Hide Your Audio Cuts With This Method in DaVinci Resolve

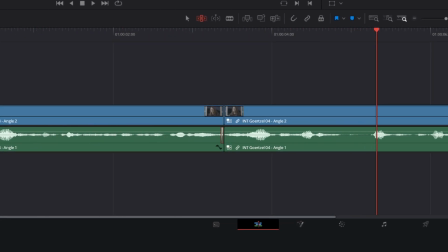We need AIs doing loving, positive, compassionate things.
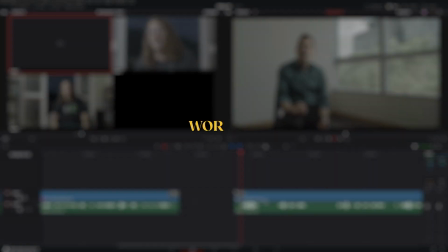In the second sentence, we'll keep work from the first and the x from the second,
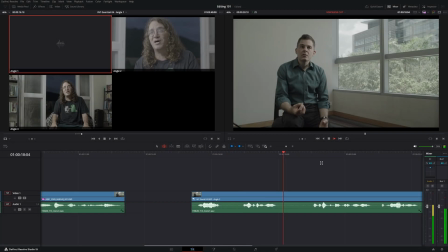taking advantage of the pause generated by the sounds k and s.
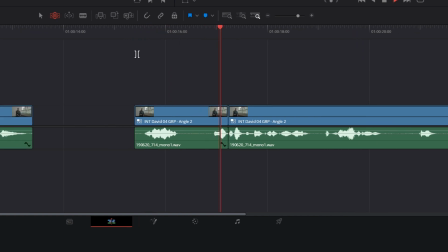Otherwise, it works like the Philip K. Dick Android.
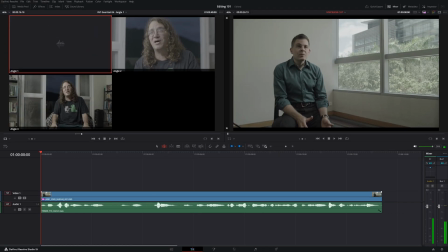You can also use this method to cut between different parts of the interview by finding a similar pattern and cutting on the voice's letters.
We've got mathematical models of our proteome, of our genome,
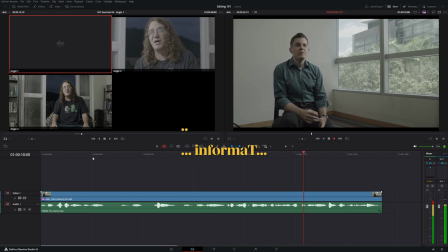of our connectome, all the connections and informational bioinformatic connections in the brain.
For example, you can cut mid-word in connections, which is repeated twice, using the second k in connections as the cutting point.
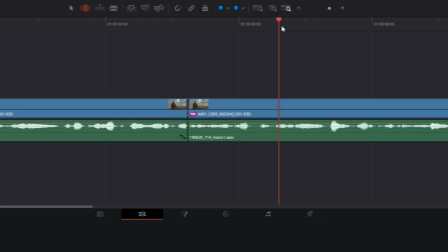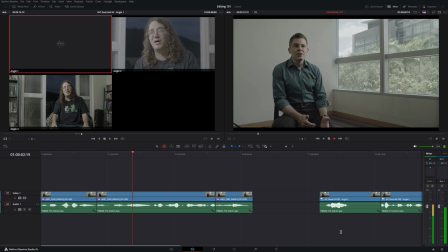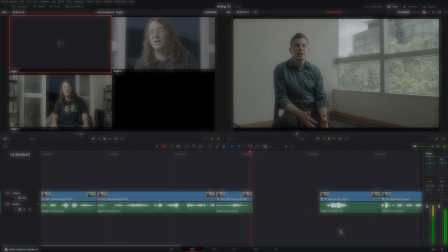The result will sound natural. There's one exception to this method. If the cut is right after a strong vowel, such as a loud E,
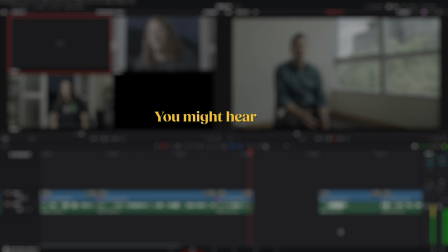and there's a lot of reverb in the room, you might perceive the E with a different pitch in the background of the voice's letter.
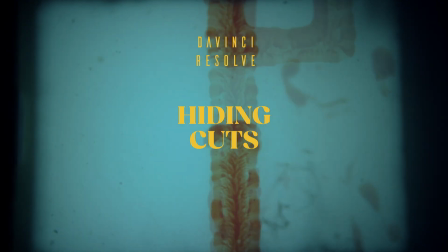In this case, cut before the strong vowel. Finally, hide the cut by offsetting the video and audio cuts.
It works like the philocytic android.
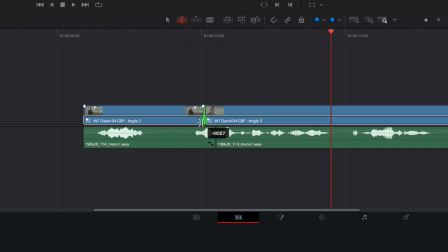Place the mouse between the two clips and move the video cut a few frames before or after the audio cut. If you are cutting mid-word in a repeated phrase, you can try using the full word in the video from one of the two versions.
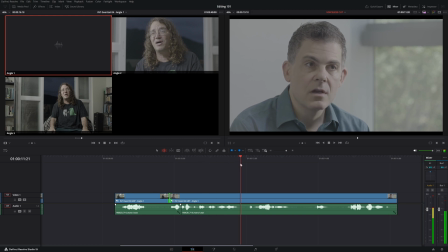It works like the philocytic android.
No one will notice a slight audio sync discrepancy.
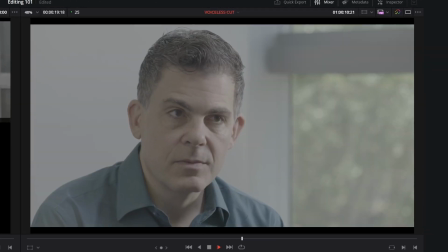Otherwise, the works like the Philip K. Dick Android are curiosities.
In the previous videos, I discussed how to organize and create multicam clips and share my thought process from start to finish when editing an interview-based video. Check out the other videos on my channel.